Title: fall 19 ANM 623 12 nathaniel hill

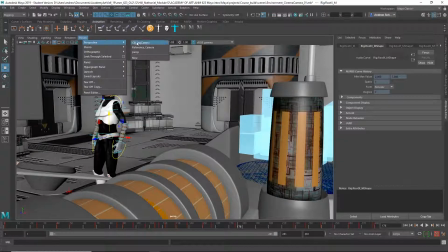250s
Let's watch it through your shot camera again.
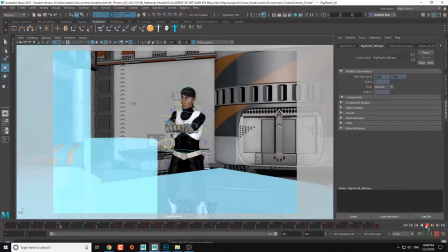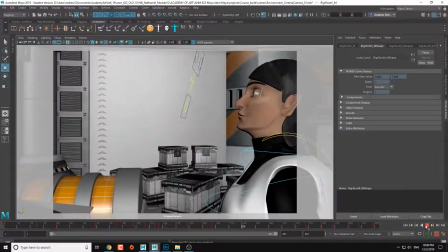259s
I might simplify the camera moves, maybe lose a little bit.
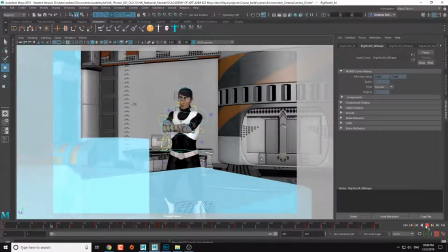265s
It's that I particularly don't like that last camera move. I think it's too much swinging around.
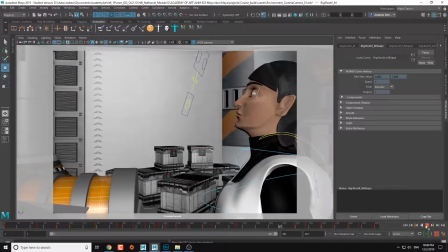272s
I might just try a straight cut. So for example,
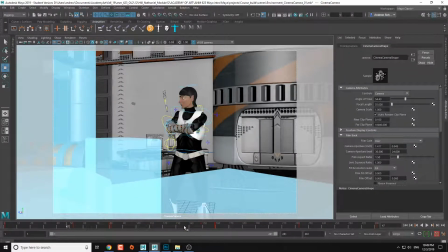281s
let's select the camera, and yeah, you have some cuts here.
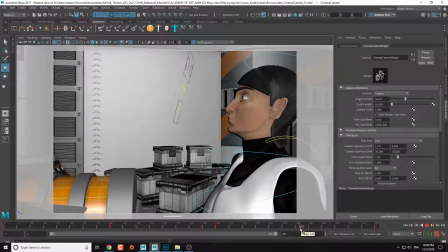290s
So what I would say is, you've got the camera here, and you want to go around to there.
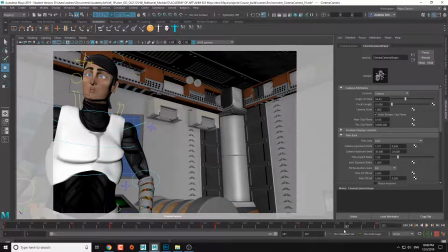301s
maybe just have it cut here.
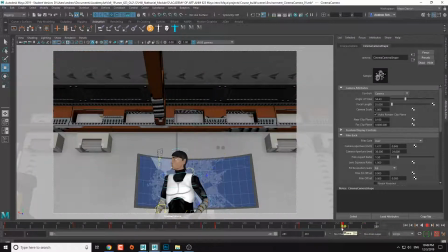303s
So I could take this guy, move him back to here, change these to a step tangent type.
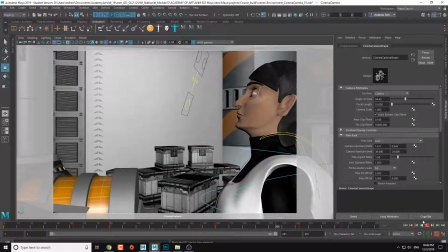312s
See if we like that any better. So the step tangent type will mean like it's a straight cut.
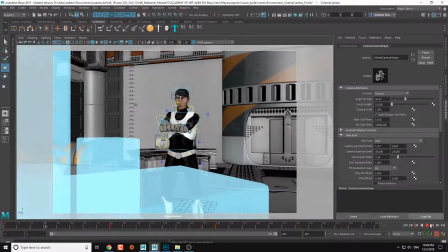318s
Well, that was a little late. Let's move it a little earlier.
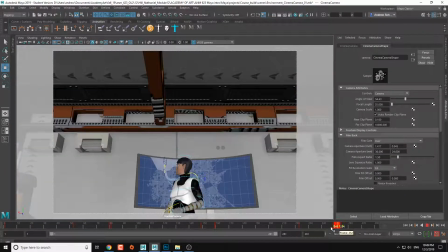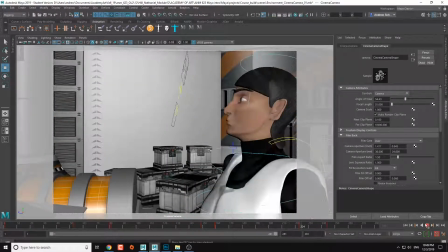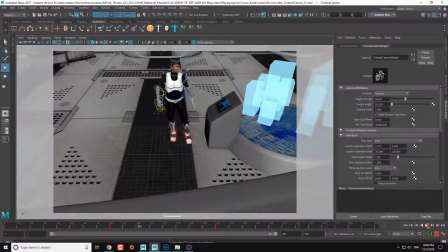333s
So for me, that's better. I don't like the kind of the really big swinging around kind of camera moves.
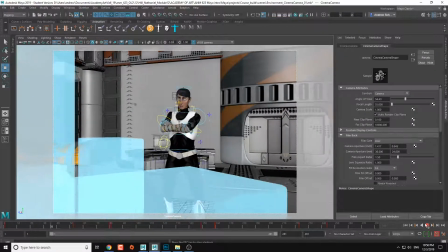343s
And it's always good to cut on the movement. So you want to cut in the middle of the movement.
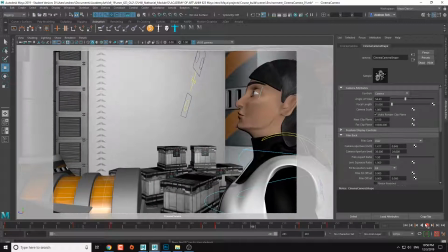348s
It'll feel like a continuous motion between the cuts. They feel sort of seamless when the character is moving through the cut.
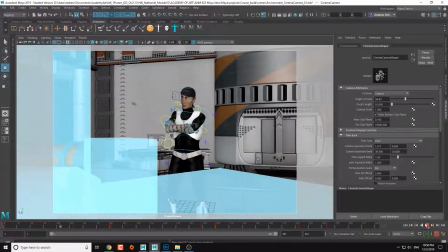356s
Maybe it could be even a touch earlier there, because he's
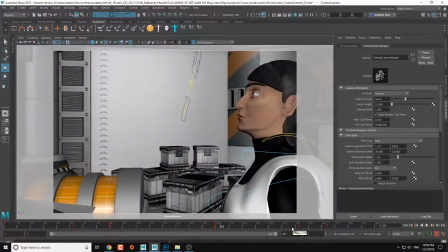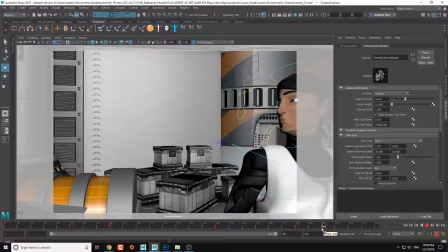367s
kind of mostly left the frame there, and I might go maybe here.
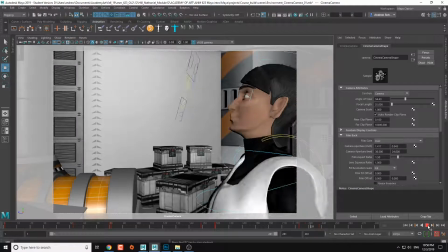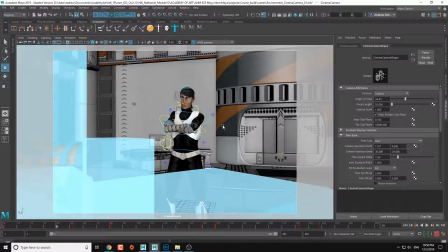381s
So try it, see if you like it. Animation is just going great.
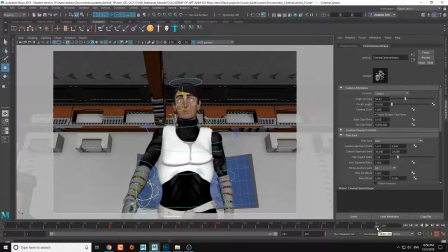387s
Just kind of keep going, putting in that detail, pay attention to the center of gravity, edge or facial stuff, but you're doing a really good job.